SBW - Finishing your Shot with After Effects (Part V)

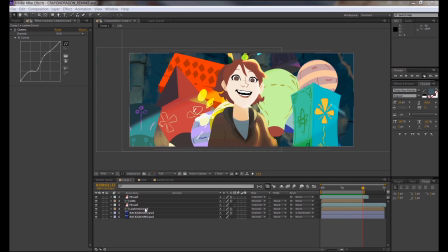[21:05]
You simply right click, layer styles, and pick the layer style you want. This is super useful if you want to do quick shadows or quick highlights on things. For me, I'm using an inner shadow one, and I'm playing a lot with the options here.
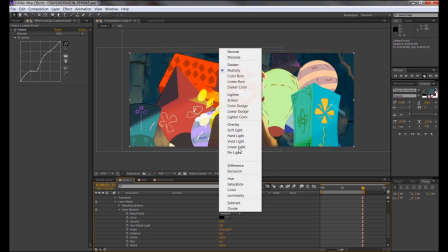[21:19]
I could turn this inner shadow into a highlight by, instead of having multiply as a blend mode,
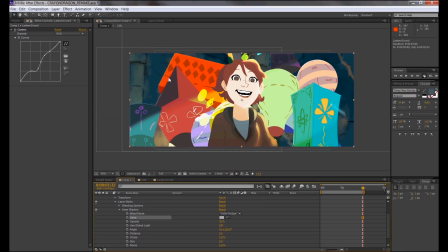[21:25]
I could turn it into something like a linear dodge or color dodge, and change the color to something lighter. And as you can see, it's creating this rim lighting for the lanterns. If I play more with the options, such as playing with the distance of how much inner shadow there is,
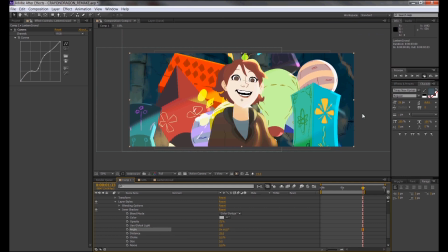[21:43]
or how thick it is, or the size of it, I can get some pretty interesting effects.
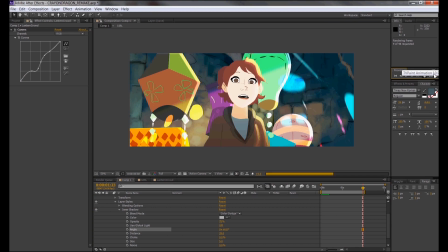[21:48]
I could change the angle of these things if I want to say, hey, I want the light to come from below, or from the left, or the bottom.
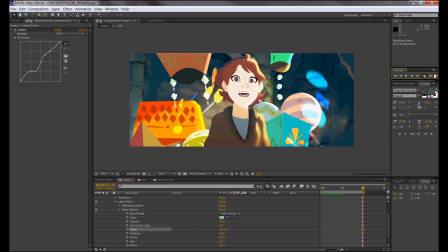[21:56]
I said bottom already, right? Well, on the top.
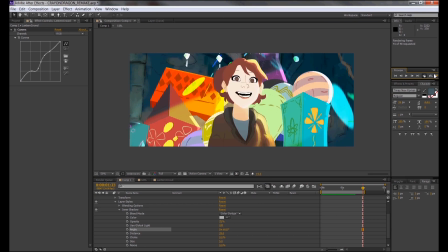[21:58]
So when I test play it, you'll see that it actually has that rim lighting effect using the inner shadow settings.
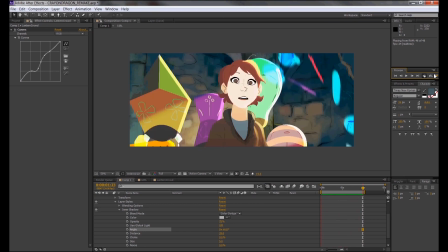[22:05]
God damn, does that look cheesy. But hey, sometimes being cheesy is good.
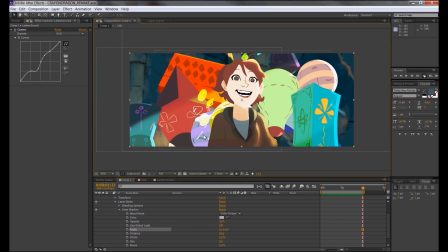[22:12]
We'll roll with that. So there you have it. Here are my cheesy lit lanterns. But there's so much more we can do. Maybe if we go back to the composition with the lantern, and that creeps me out still. Actually, I'm thinking maybe we can just play with the main composition.
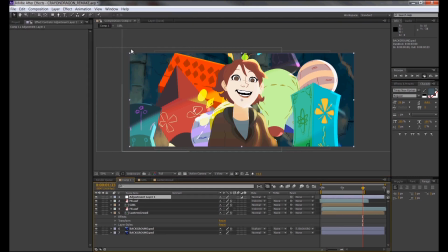[22:31]
So let's go to layer, then new, and then make an adjustment layer. Anything below the adjustment layer will be affected by the adjustment layer's properties, such as color corrections, blend mode settings, blurs, etc. So I want to somewhat blur every side of the picture.
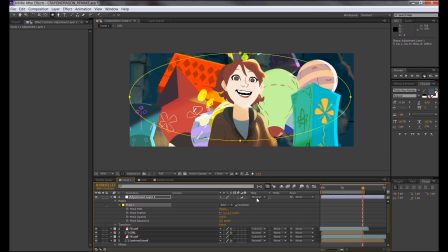[22:50]
I'm going to make an oval on top of the adjustment layer so it already makes a mask. I'm going to invert it so the adjustment layer does everything outside of the oval. So I'm going to blur it, but I'm going to change the blend mode to lighten. Since the shot has somewhat an early morning feel,
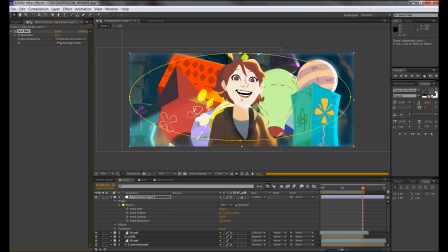[23:07]
I kind of want to capture that fogginess during the early mornings, that misty feeling. And I realized that hollow face glitch is affecting my main composition, so I have to re-render my girl.
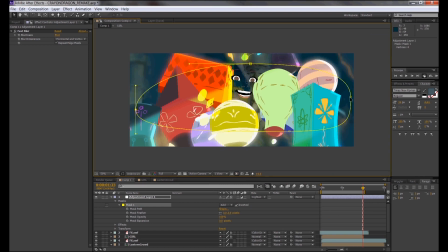[23:23]
I'll fix that later, so I'm going to play around with the mask and move it around, adjust how much of that humid feeling I want. The light and blend mode is cool because it kind of gives off a faint glow.
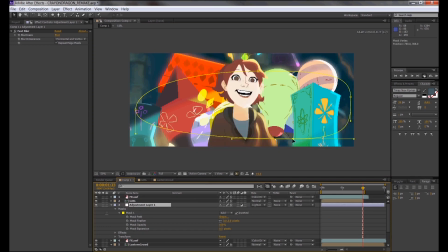[23:35]
I noticed as soon as I moved the adjustment layer under the girl, the glitch is gone, but I'm still gonna have to re-render her because that glitch really sucks and it's annoying. I'm adjusting how much of that mistiness I want,
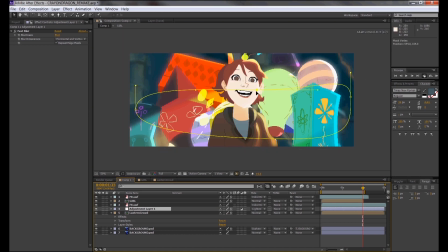[23:48]
and by having more of that in the background, it's leading attention more to the girl because she's more clear, which is pretty ideal for me actually. You can actually emphasize its mistiness if you up the amount of blurriness for the adjustment layer.
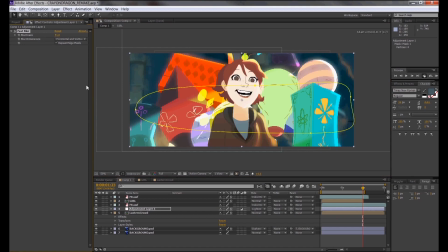[24:05]
Again, the adjustment layer is a layer in which any effect or blend mode you put onto it will affect anything below it. So time is passing and I decided to go back to the lanterns, maybe darken the shadow effect.
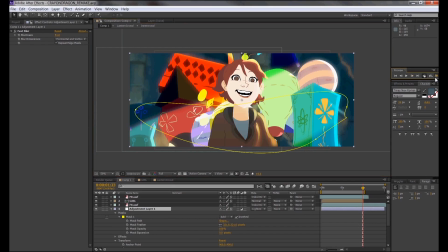[24:20]
I'm still experimenting with different variations of how I want the whole thing to look.
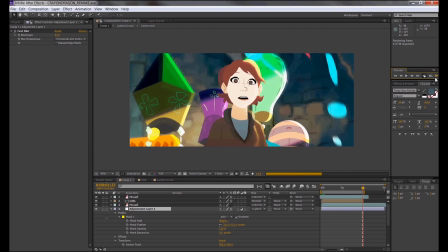[24:26]
Maybe I like the previous take better, so I might actually go back to that later on,
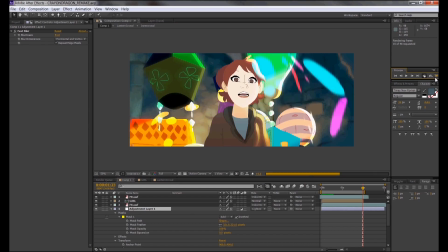[24:30]
but let's just keep experimenting and see how much more we can do with this After Effects stage,
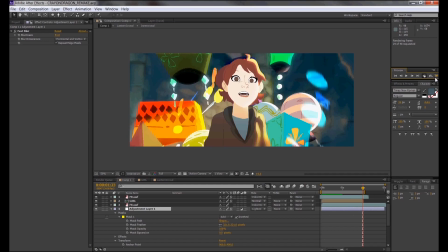[24:36]
the polishing the poo-poo stage. So going off a little off topic here, one might see this as a simple trial and error stage, but I disagree.
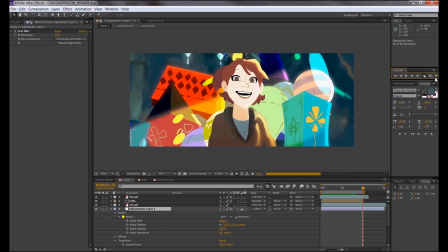[24:46]
Trial and error usually refers to something like guessing a solution for a problem. This is actually not the case. For me, it's exploring, it's experimenting with different variations on how you can get an achieved look.
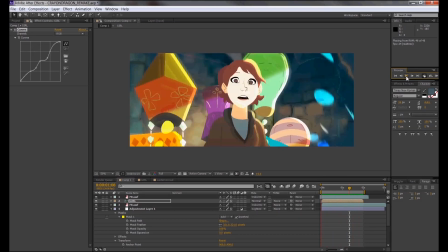[25:00]
So any of these passes I'm doing could be the right way to go, but
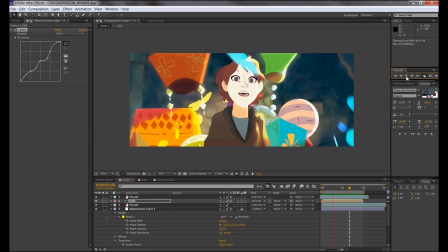[25:04]
I know I can be exploring more, and I feel like there's a vision that's closer to than what I have. Okay, I'm gonna fix that flash animation for that girl. Thank goodness I do have a backup of that same file, so I'm just gonna quickly grab it and place it in the same folder as all my other files,
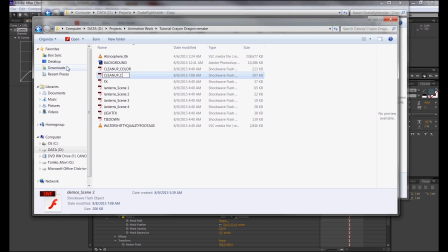[25:22]
and rename it so I know what the hell it is. This file is going to replace the SWF file the After Effects project is using.
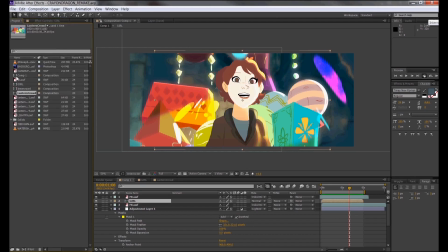[25:30]
So if you right click the file that's glitched out in the project window, you can actually just click replace the footage and replace it with the backup or the fixed version.
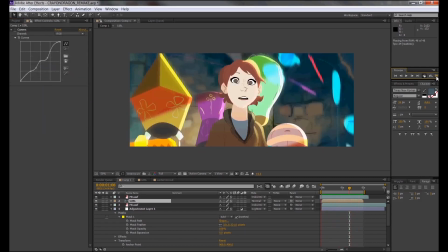[25:41]
There's definitely a way to prevent After Effects from pulling off this kind of shit, but I'm gonna have to go back to my notes and find it because I can't remember it right now.
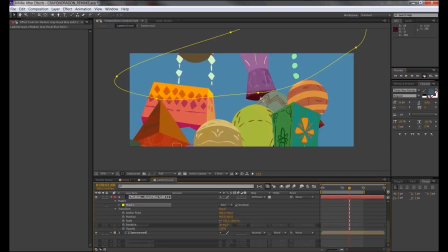[25:50]
Anyways, we're nearly there, we're getting close to the end. I'm just being an OCD asshole and making slight changes to the lighting and the lanterns and stuff.
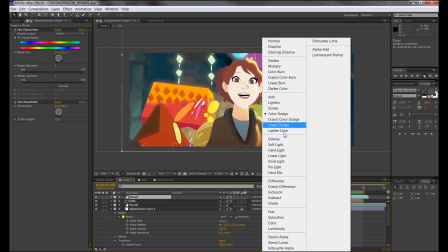[25:59]
I'm resizing shadows, I'm altering colors, I'm altering the blend modes of certain effects.
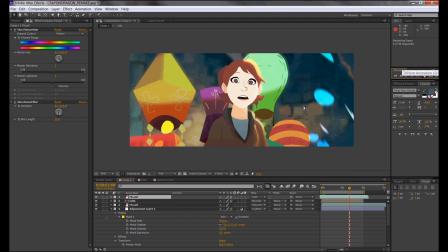[26:05]
I'm still playing with it because this is a really fun stage when it comes to finishing a film.
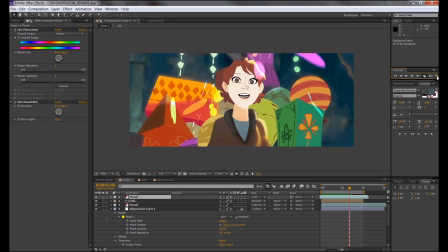[26:10]
I'm just trying to salvage as much as I can. I think that's why some of my friends joked that this stage was called polishing the poo-poo.
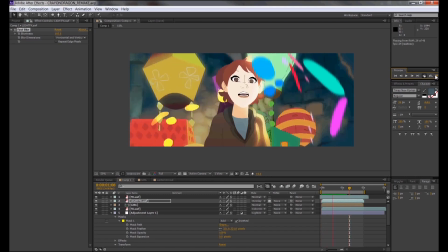[26:18]
Because what you originally have might be really shitty, but you're doing all these After Effects mumbo jumbo to fix it and polish it so it looks pretty good.
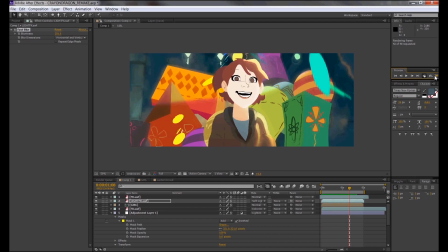[26:29]
I went back and added some sort of glow element to the girl's highlights.
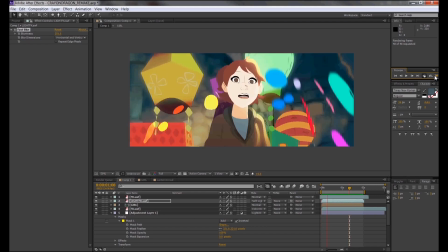[26:33]
What it is that, well, you got it, it's a duplicate of my highlights,
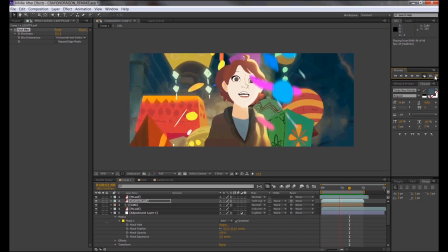[26:37]
but I didn't lock the transparency so that glow actually leaves the girl's silhouette.
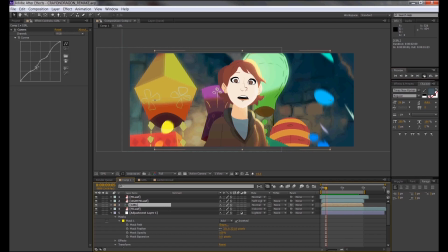[26:43]
Again, just playing with different visual effects I can see benefit in. Maybe strengthening some colors that I feel need to be addressed so that it's not lost in all of this stuff that's happening. And that's another thing I want to address about experimenting.
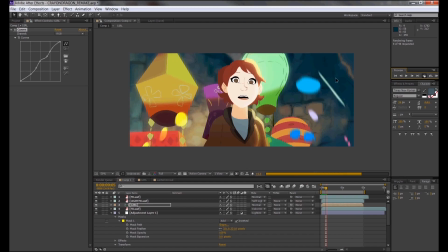[26:59]
The way you see one thing might change because a certain effect that you add later on might change that perspective. That's why I always encourage you guys to keep experimenting.
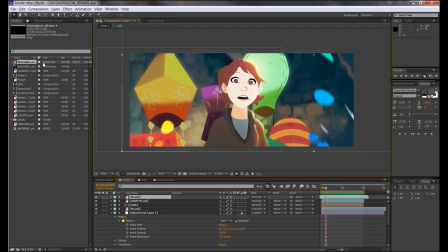[27:14]
Now, remember when I showed you stock footage of some fog or smoke? So what I'm doing right now is that I'm gonna try and use the stock footage I have and implement it in my shot. I'm thinking a shot like this could use some really nice atmospheric dust effects, and I have a good footage that kinda has that dealio going on.
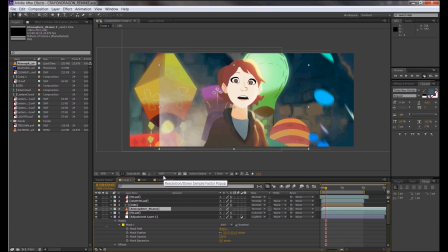[27:32]
And if I add it behind the girl, it could add more depth and texture to the overall shot. I actually got this clip from a stock footage collection called Action Essentials.
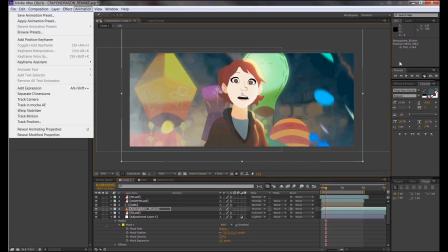[27:42]
It's a stock footage collection made by Video Copilot, a great place to learn After Effects and gather resources for that program. Anyways, back to the idea of me using stock footage. That's more of an aesthetic choice for me, so this is something that if you know or if you don't want to touch stock footage, that's completely fine.
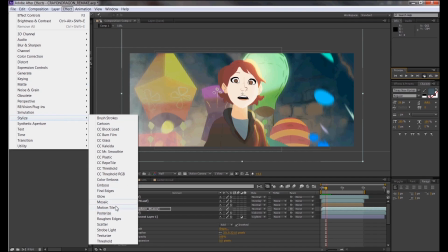[28:01]
The purpose of this part is just to show you guys how I use stock footage to maybe enhance the shot of my animation.
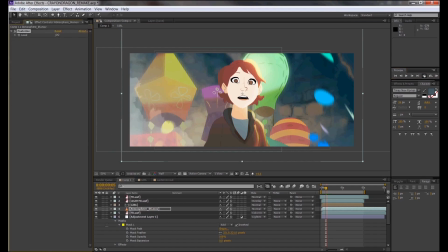[28:07]
As you can see, I really don't like how it looks as it is. Realistic dust and smoke is fine, but honestly, it doesn't match with the aesthetic I'm going for, so I'm adding effects like posterizing it, blurring it out, make it closer to the aesthetic I'm looking for in this shot. Maybe play with the blend modes, see what works and what doesn't.
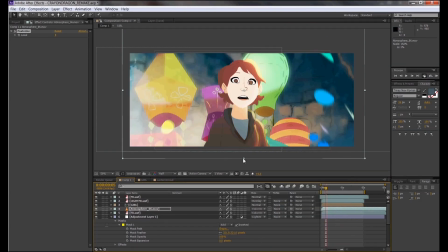[28:26]
Then I realized I have to be careful how I use my stock footage because it might distract from another aspect I want to show in the shot, which to me is the lighting, and I do feel like having dust might block that.
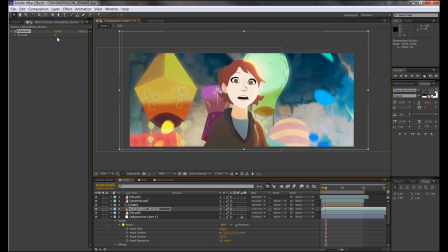[28:39]
So what if I rotated or flipped the image and see how the stock footage can actually help the lighting with the blend modes? Sometimes you might need to ask yourself if you're adding too much visual information in your shot.
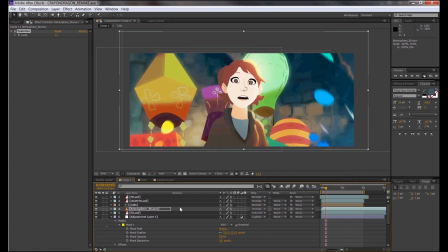[28:51]
Maybe the thing you're adding is deteriorating the scene. I remember grabbing a bag of snacks, and after one bite from that snack, it was really good, there was so much flavor. Then the more I ate it, I realized I was getting sick of the snack because it was just so overwhelming, so I had to stop.
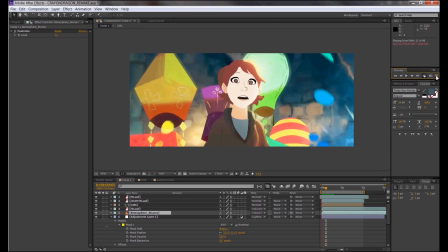[29:07]
I have no idea why I'm making this analogy, but I just want to say don't add too much stuff or the original intention will be lost. In other words, try not to over polish your poo-poo. Just have enough that will either contribute or enhance the scene.